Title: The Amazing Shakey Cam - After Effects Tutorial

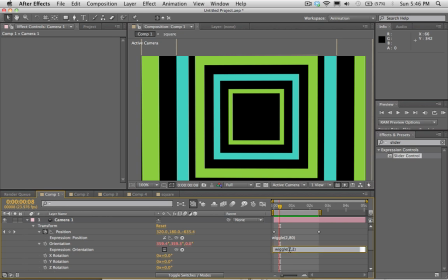4:14 So there's two numbers in a wiggle expression. The first number here is how many times it wiggles in a second. So right now I'm having it wiggle 2 times per second. And then the second number here is the amount of the wiggle.
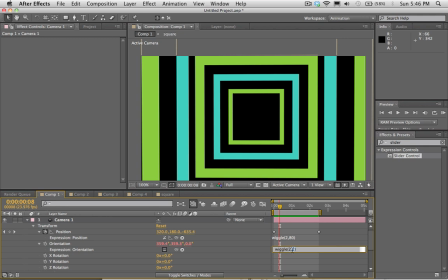4:30 So it's wiggling 2 times a second, and it's wiggling 2 degrees, because we're talking about the orientation, which is in, as you can see in these numbers right here, is in degrees. So it's wiggling 2 times a second, and it's wiggling 2 degrees.
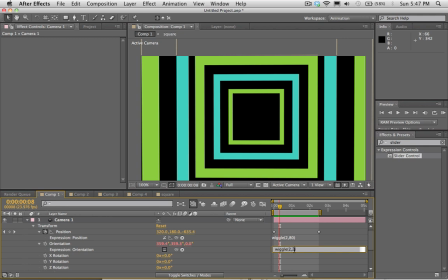4:45 I can make it wiggle, why don't we make it wiggle like 5 degrees?
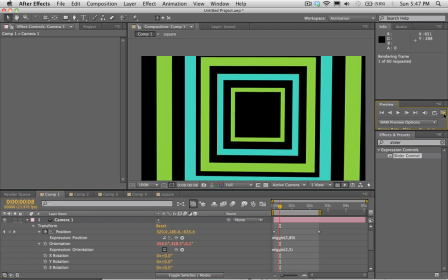4:50 This is probably gonna be too much, but just to show you what's happening with this.
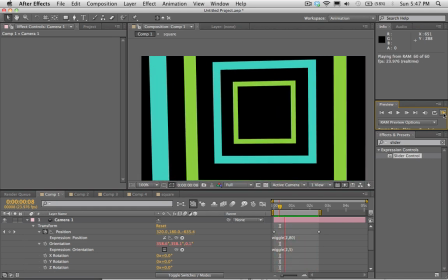4:57 Whoa there, this looks like the Blair Witch Project or something.
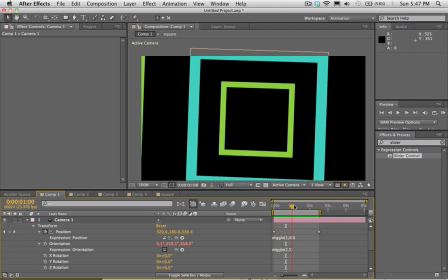5:02 So you can see now, now the degree to which it's rotating is a little bit more intense. We can undo that. We'll put that back to 2, and maybe now we'll put this to 5 times a second. So now the speed, it's going to be wiggling 5 times a second. Wow.
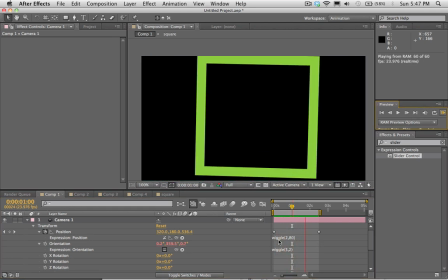5:23 So let's check that out. Okay, so now there's smaller bumps, but they're happening quicker.
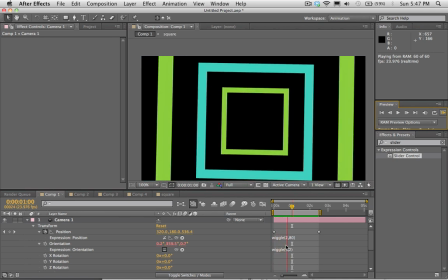5:28 And so those are how those two numbers work there. And there you go.
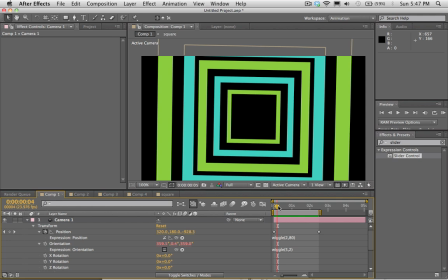5:36 Another thing you might want to do is you might actually want to combine
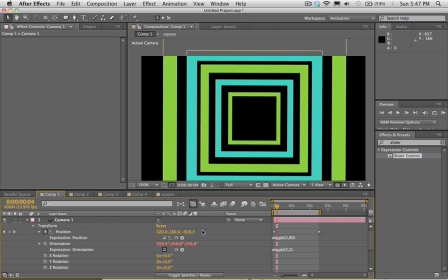5:41 you might want to combine a wiggle on the orientation with an wiggle on the position. I'm going to re-enable the expression on the position there.
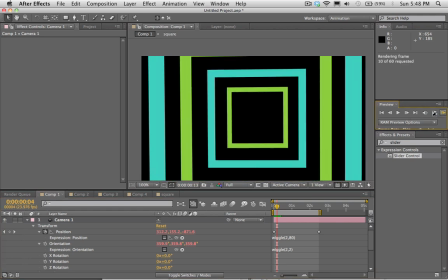5:49 This can get out of control pretty quickly, so I urge you to use with caution.
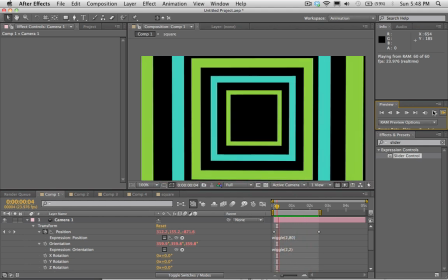5:58 But so now we're actually moving the camera around.
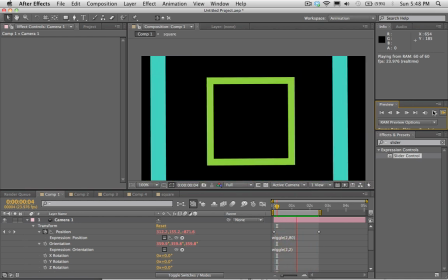6:02 It's wiggling in space, and then the camera itself is actually wiggling on its own rotational axes.
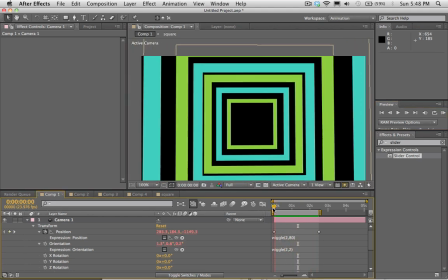6:11 And so there you go, guys. That I hope that's really helpful for you.
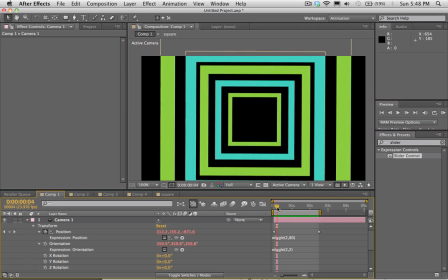6:18 It really adds a lot more life to your projects to have a little bit of wiggle on the camera.
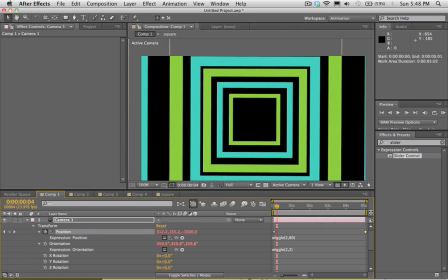6:24 Sometimes I'll even just do it real slow and subtle, almost so you can't even see it.
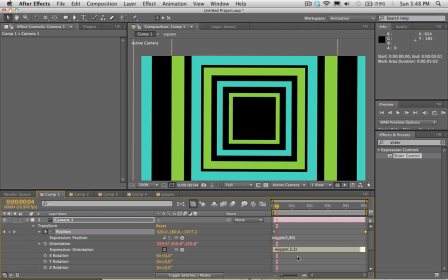6:33 Maybe I'll do it like 0.2 times per second at and leave it like 2 degrees there.
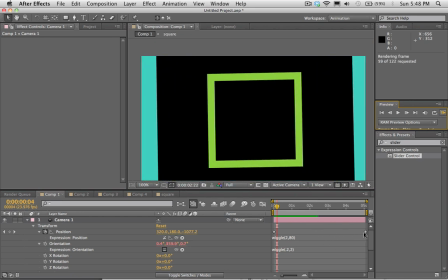6:41 So let's check this out. I also stretched out the time here, so it's taking a little bit longer.
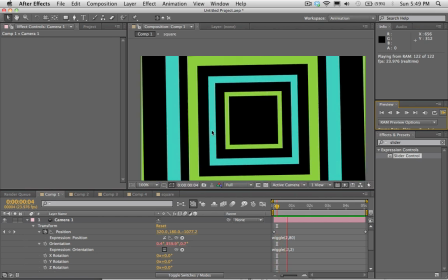6:47 So here it might even be a little bit hard to even see that it's wiggling, and that's fine with me because you can still feel it.
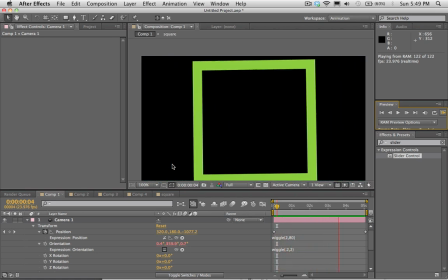6:56 You can still feel that it's wiggling. A lot of times effects don't need to be like they don't need to be shouting at you to like, "Hey, I'm wiggling."
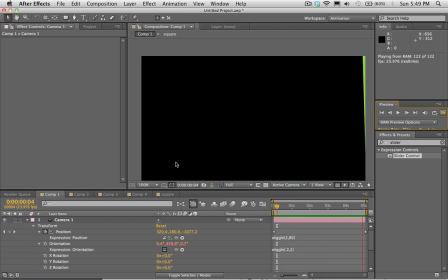7:03 It just it can be a little bit subtle like this. And so I use this all the time.
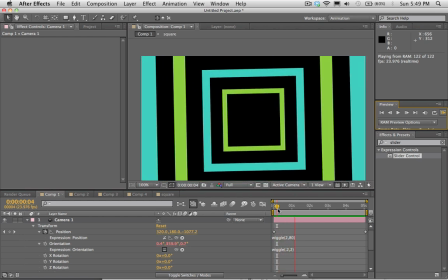7:09 This is one of my secret tricks. And I hope it helps you guys. I hope it rocks your projects and rocks your world basically.
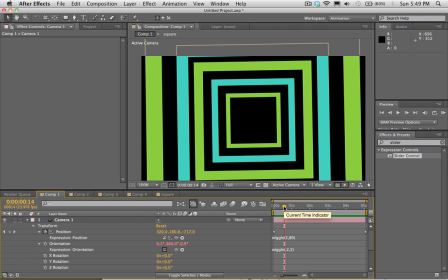7:16 So anyways, my name is Dan Stevers. Thanks a lot, guys. See you next time.